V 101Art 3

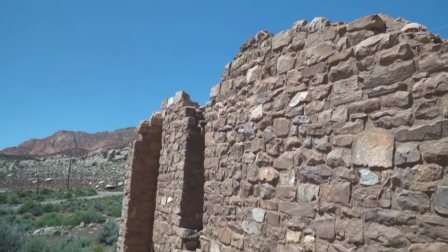250s
You can fade into movement, you can fade out of movement.
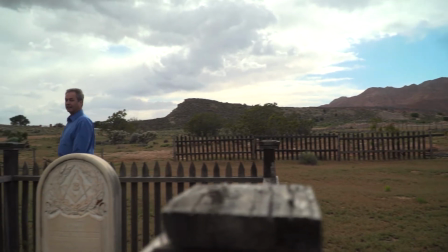253s
Now, in other videos on this, we talk about, some editing techniques, and a dissolve
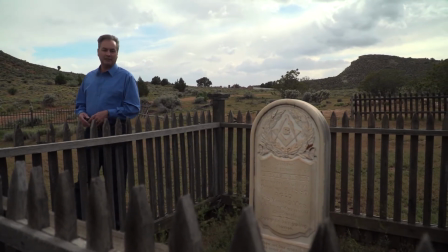260s
has traditionally been used to give you the idea of the passage of time,
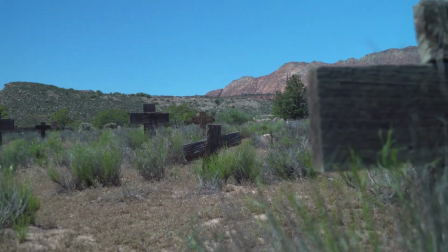266s
but it can also just be used to smooth out your transitions. Some people use jump cuts all the time. I learned my craft in news, and so jump cut was considered an error. So they would cut away, to the reporter nodding, and as silly as even we thought those were, at least that didn't at least you didn't see the jump cut, and that's what they were designed to do. So today people do jump cuts all the time. I mean, I've seen YouTube videos where they've literally edit in between each word, either because the person can't formulate a sentence on their own, which is usually the reason, I would think, or for some reason the reason you don't do jump cuts is because it is distracting, just like all these other rules. So I was talking about cutting in and out of movement. The way that if you're limited to cuts, the way that I would traditionally get around it is I would cut into movement,
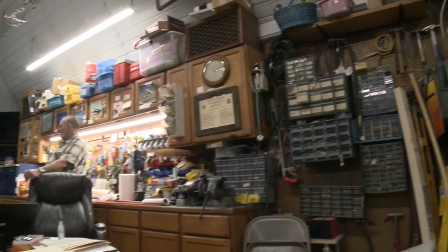328s
and then I would let the shot settle, and then before I made the next cut.
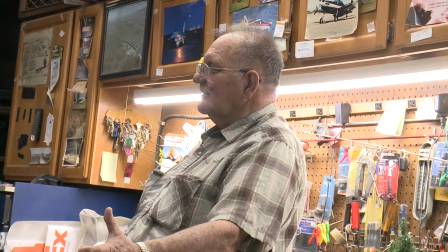333s
And of all the possibilities, that was the least jarring.
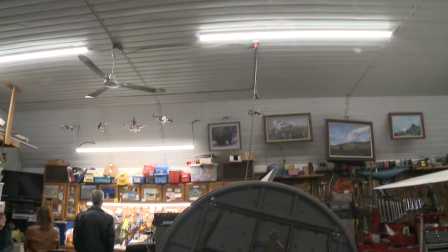340s
Psychologically, I think the reason is because if you cut in and out of movement, you're not seeing the whole shot.
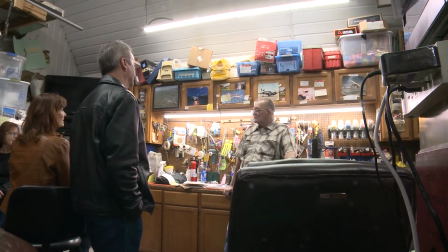348s
Whereas if you're on a static, your eye sees the person, they see the background, they hear it talking.
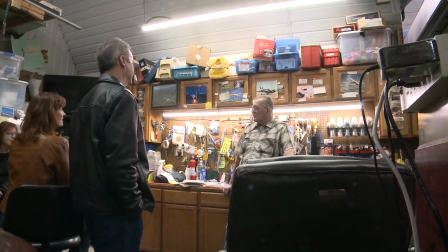354s
It's the whole package.
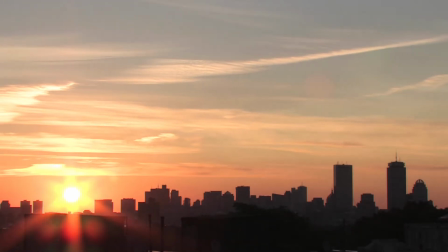355s
If it's a wide shot, they see the city, they hear the traffic, they see that it's sunrise or sunset or whatever. They see the whole picture, they get the information like that. But on a movement, as soon as you cut to it and it's moving,
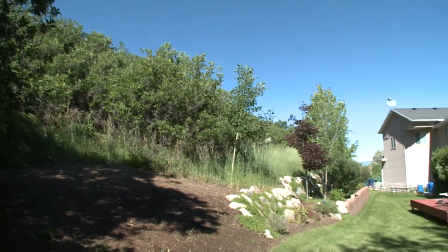373s
you have just a moment where you're wondering, well, what did I miss? And then if you cut out, you have a moment of wondering, well, where did the shot go? I don't know where it came from, and I don't know where it goes. And the idea behind editing is really to make sure that you're communicating clearly and effectively. And you don't want the viewer to be sitting there going, well, where did that shot go, or how did that shot end, or I mean, it's a distraction from whatever message you're trying to convey. And just like any of these rules, there are times that you can break it for the effect that it gives. But if you're really trying to deliver a clear, concise message, dissolve in and out of movements.
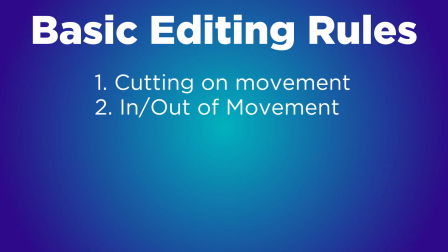422s
Don't cut in and out of movements. The second one, which I've noticed when I've worked with editors recently, is that they don't see that they're on a shot, and just as the camera moves, they cut.
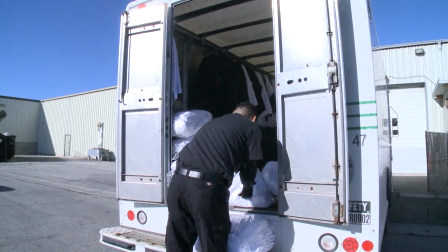439s
And I'll go back and say, well, that's distracting because, it's literally doing this, right?
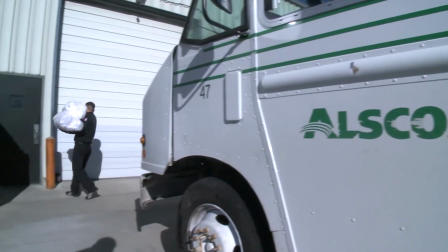444s
I mean, the camera's moving and then you cut away. The same thing is it comes in, on a cut. It's distracting to the eye, and for the reasons I've already outlined, that's not what we're trying to do. When I would show this to younger or new editors, they wouldn't even see it.
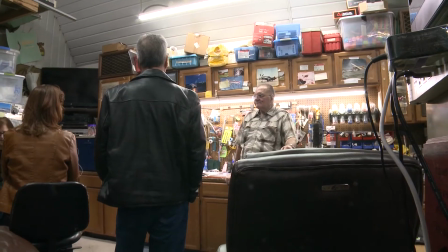465s
I'd go, we'd go through it frame by frame, and I go, see, that's starting to move, and now you cut.
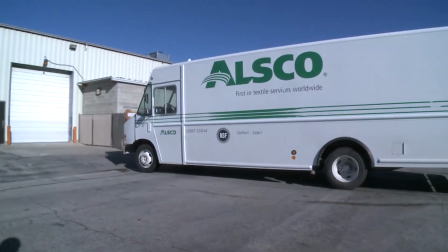471s
It has to be one frame back. And, you fix it, and you can see there's a difference.
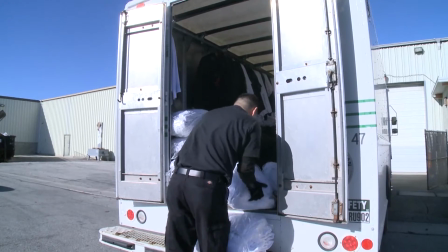478s
All of a sudden, it's just, the edit basically disappears, whereas before, it really called attention to itself because you were cutting either before the camera was settled on their shot, or you were cutting as the camera started to move away from their shot.